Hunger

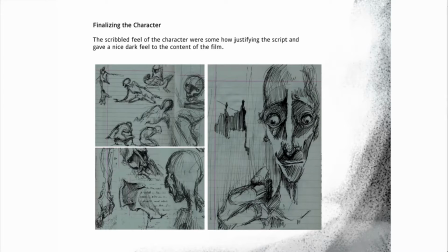(8:25)
Some more sketches and the scribbled feel of the character was somehow justifying the script as for the director, and gave a nice dark feel to the content of the film which he intended it to be.
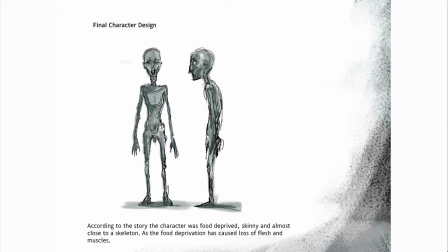(8:38)
These are some of the final character design, again keeping it very loose and scribbly, and so this character kind of shows how the character was food deprived. He was skinny and almost close to a skeleton, as the food deprivation has caused loss of flesh and muscles and also some mental fatigue.
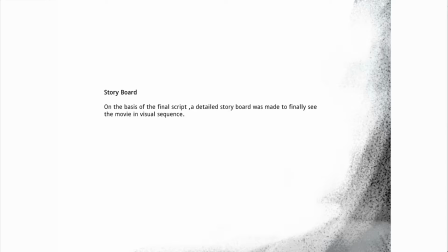(8:55)
Later on, a storyboard was made on the basis of the final script and kind of helps you see the movie in a visual sequence.
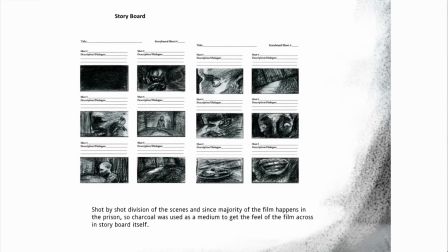(9:05)
So these are some of the storyboards done.
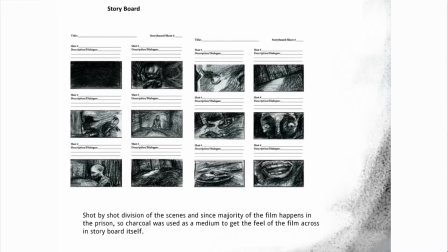(9:08)
Now if you see this, these are basically shot by shot division of the scenes, and since majority of the film happens in the prison,
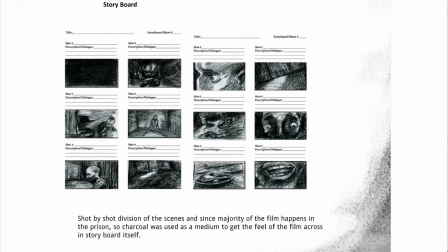(9:14)
director thought that charcoal would be a better medium to get the feel of the film across in storyboard itself. So these storyboards were done in charcoal, and this whole grainy and dark feel and play with light and shadows kind of helps bring the mood of the film out.
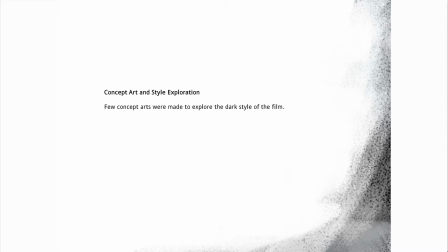(9:28)
Some of the concept art and style exploration. So few concept arts were made to explore the dark style of the film, and these are the images.
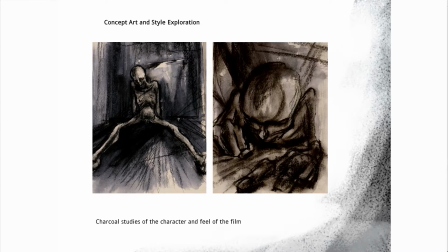(9:36)
These are some charcoal and ink black and white washes, some very scribbly drawings which kind of brings the feel of the film out.
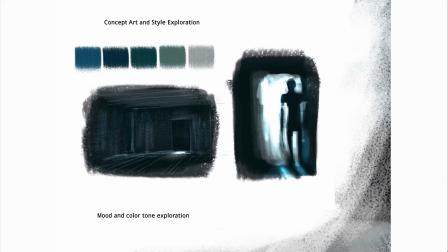(9:48)
Again, some color explorations, swatches to understand what overall tone and mood of the film could be.
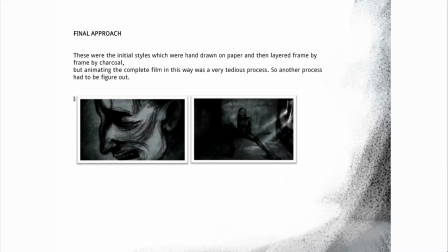(9:54)
The final approach was like this. that these were the initial styles basically, as you see here, which were hand drawn on paper and then layered frame by charcoal. But animating, as I said, animating the complete film in this way was a very tedious process.
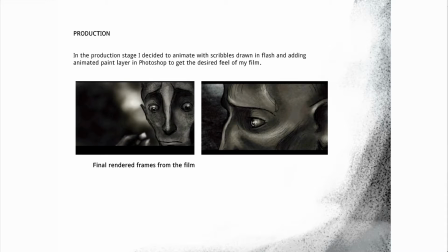(10:11)
So another process had to be figured out. So in the production stage, the director decided to animate the whole film with scribbles drawn in Flash and adding animated paint layer in Photoshop to get the desired feel of the film.
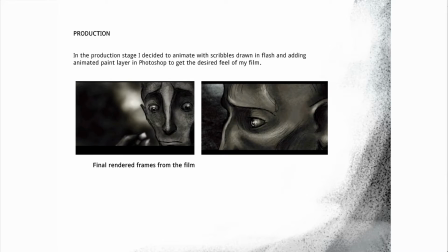(10:25)
So these are some of the final rendered frames from the film. So animatic for the film.
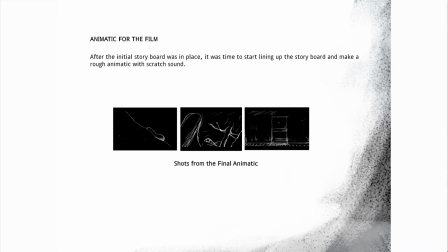(10:34)
Now animatic is a very important stage where you can see the entire film moving in time, but through just storyboards and bit of movement. So it kind of helps you time the film and get the narrative across. So after the storyboard was in place, it was
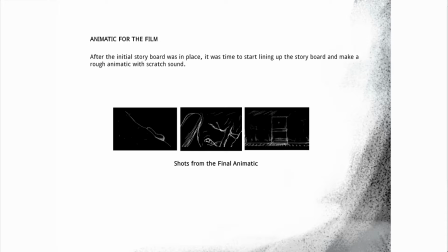(10:49)
time to start lining up the storyboard and make a rough animatic with scratch sound.
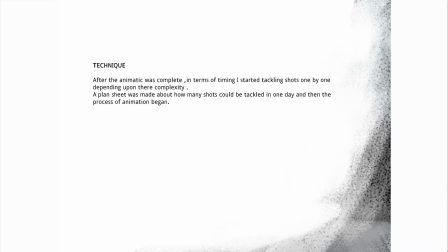(10:55)
So these are some of the shots from the final animatic. Now since the animatic was complete, the technique was as follows. So in terms of timing, the director started tackling shots one by one depending on their complexity. A plan sheet was made about how many shots could be tackled in one day, and then the process of animation began.
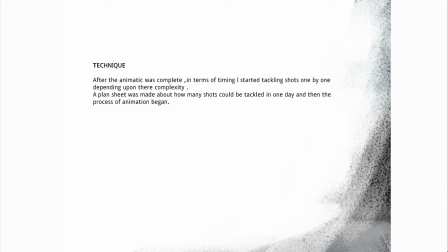(11:15)
Now planning your entire production, especially when you're an independent animator, it helps you plan your shots because you have, say, a few months to make the film. So planning is very important to kind of execute your project.
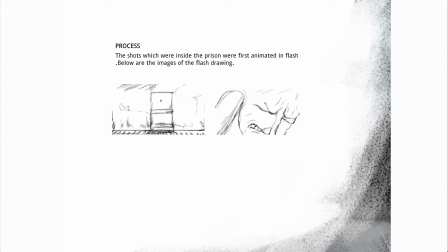(11:30)
So some of the process, the shots which were inside the prison were first animated in Flash, and below are the Flash drawing images.
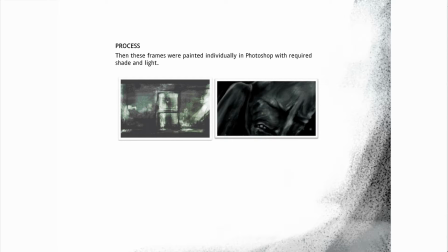(11:39)
Then these frames were independently sort of painted in Photoshop with required shade and light and the mood that the director desired.
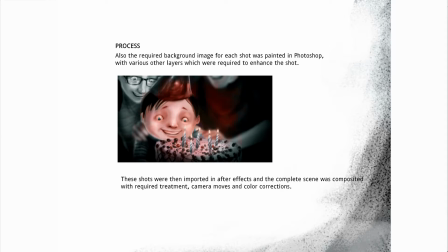(11:48)
Some of the shots in the past are colorful. The director intended it to be colorful because the entire film is black and white and kind of dark, and these are some beautiful memories in the story of the character, and he wanted it to paint it in a colorful way.
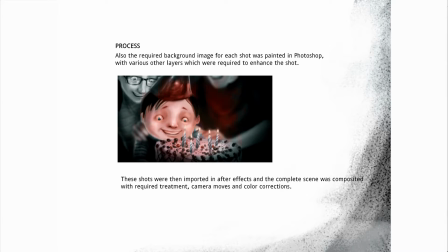(12:05)
So these are the shots painted in Photoshop with various other layers which were required to enhance the shot. Now these shots were then imported into After Effects, and the complete scene was composited with the required treatment, camera moves and color corrections.
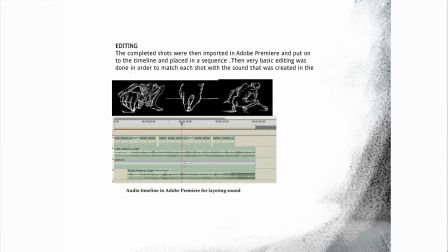(12:19)
Then completed shots were then imported in Adobe Premiere and put onto the timeline and placed in a sequence.